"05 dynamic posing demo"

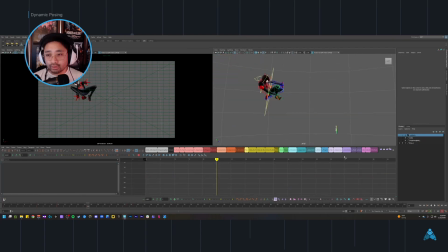Might be able to use the hips again. Let's try. And then let's adjust the angle of the web arms.
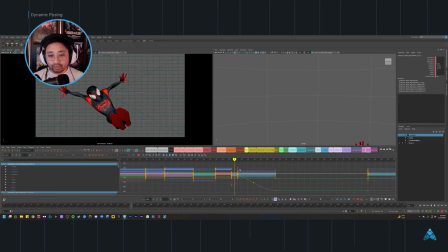Okay, we're getting that cross like we were talking about. Let me go back and let it go snap into this pose. Okay, and then let's fix this one. So this last one, I really want gesture to come through,
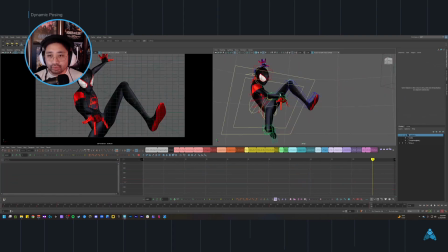but I also want some foreshortening to come through. Yeah, ideally I'd get to thicken this up a bit. I might be able to point it towards the camera a little bit more. This shoulder feels pretty good.
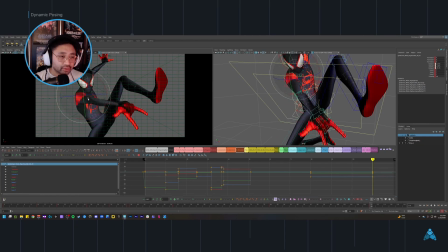It feels like I'm getting like a nice curvature here. Let's see. Because I'm looking at the leading edge here. See, yeah, there's that little bump in the shoulder right there. So I might be able to get away with doing that with the shoulder.
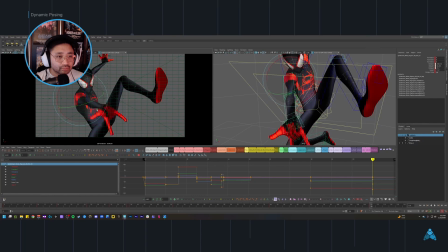Doing this with the upper arm. And then this other arm I might just lower. Cool. That's feeling more like a frozen moment frame. It's feeling a little bit too far to the right though, or a little too center.
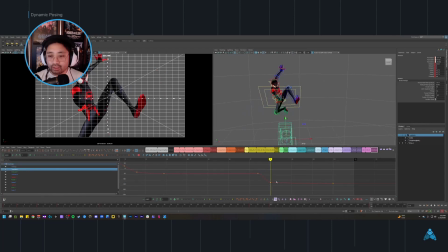So I think I'll adjust the camera a little bit. Yeah. And then ideally, I'd probably be posing this around some kind of UI. So I'm going to imagine that like over here, it'll say like Spider-Man or something like that.
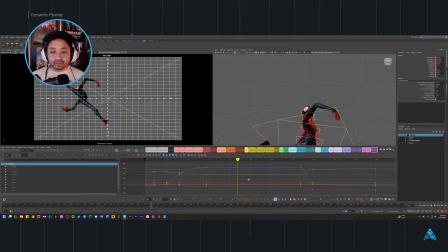Looking pretty good so far. I think I need to delay the camera like here. I think once the action crosses the center plane, the center line here, so much of it is happening to the left here. And there's all this negative space that we're not really utilizing on the top right.
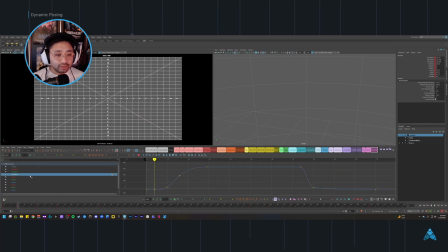So I think what I want to try and do is I might start closer here. We'll see. And then I think we need to get this closer to on screen already. Ideally, we would want that here, but we don't want to leave Spidey behind. So, okay.
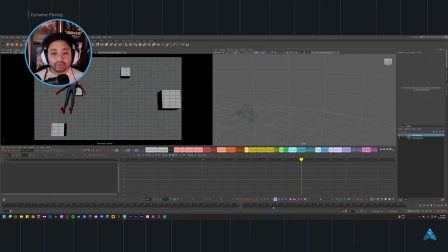I either need another pose here or I need to find a way to shorten this part. Let's go ahead and save it here. We're making good progress. I'm going to version up also.
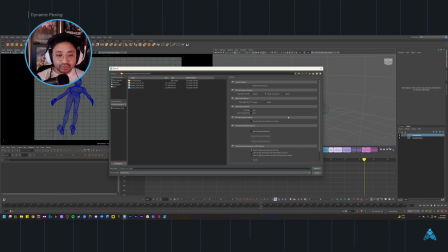And in this next version, we're going to try and eliminate that space
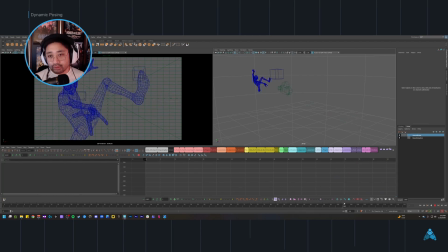between this bump and this camera move right here. I think we can just consolidate this. The shorter I make it, the higher chance we have of getting far in the completion of the animation. I'm obviously not going to focus too much on polishing. That's not what the
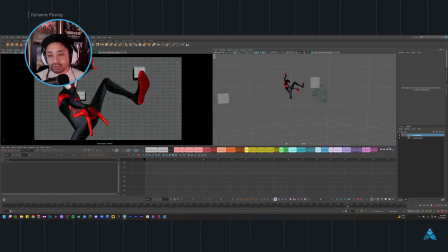workshop and lesson is kind of about, but I do want to see if I can get to a pretty decent spot by the time we're done with everything. Okay, let's go ahead and go through and see what edits we can make so that we can cut out this section here.
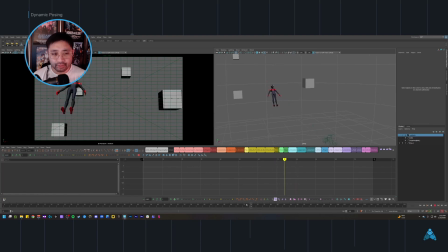I'm beginning to think we can simplify this a little bit, so I might just see if we can cut this out. So let's see. Here's our camera bump, and then I think
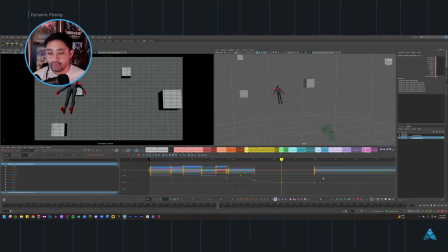here's where we can get to this pose. Cool. And then I think I might get rid of this one. And I think I might here earlier.
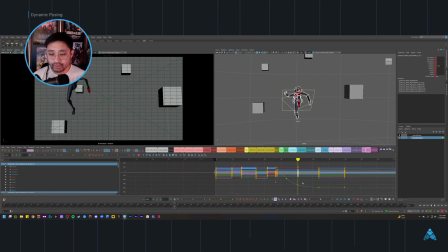Probably just on these keys though, because I think this key is for the twist. Yes, it is. Yeah, and then we can just time the camera to be sooner. Oh, maybe like much sooner. Let's see what that feels like. Yeah, something like that. There we go. It's a little simpler.
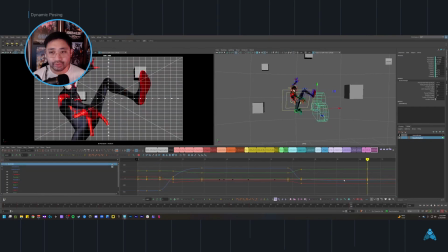Cool. And that feels like we have enough time for our frozen moment also. Just bring this all the way to 120. So let's go ahead and save this out as it is. And then we're going to import it into Unreal just to test and see if everything is still working as it should.
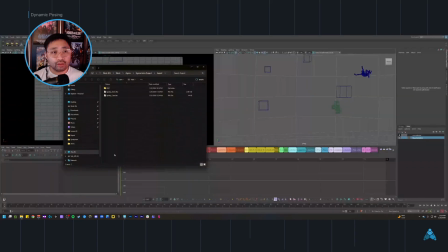Okay, so from here, I'm going to make sure I have my Anim folder up as well as my Unreal folder.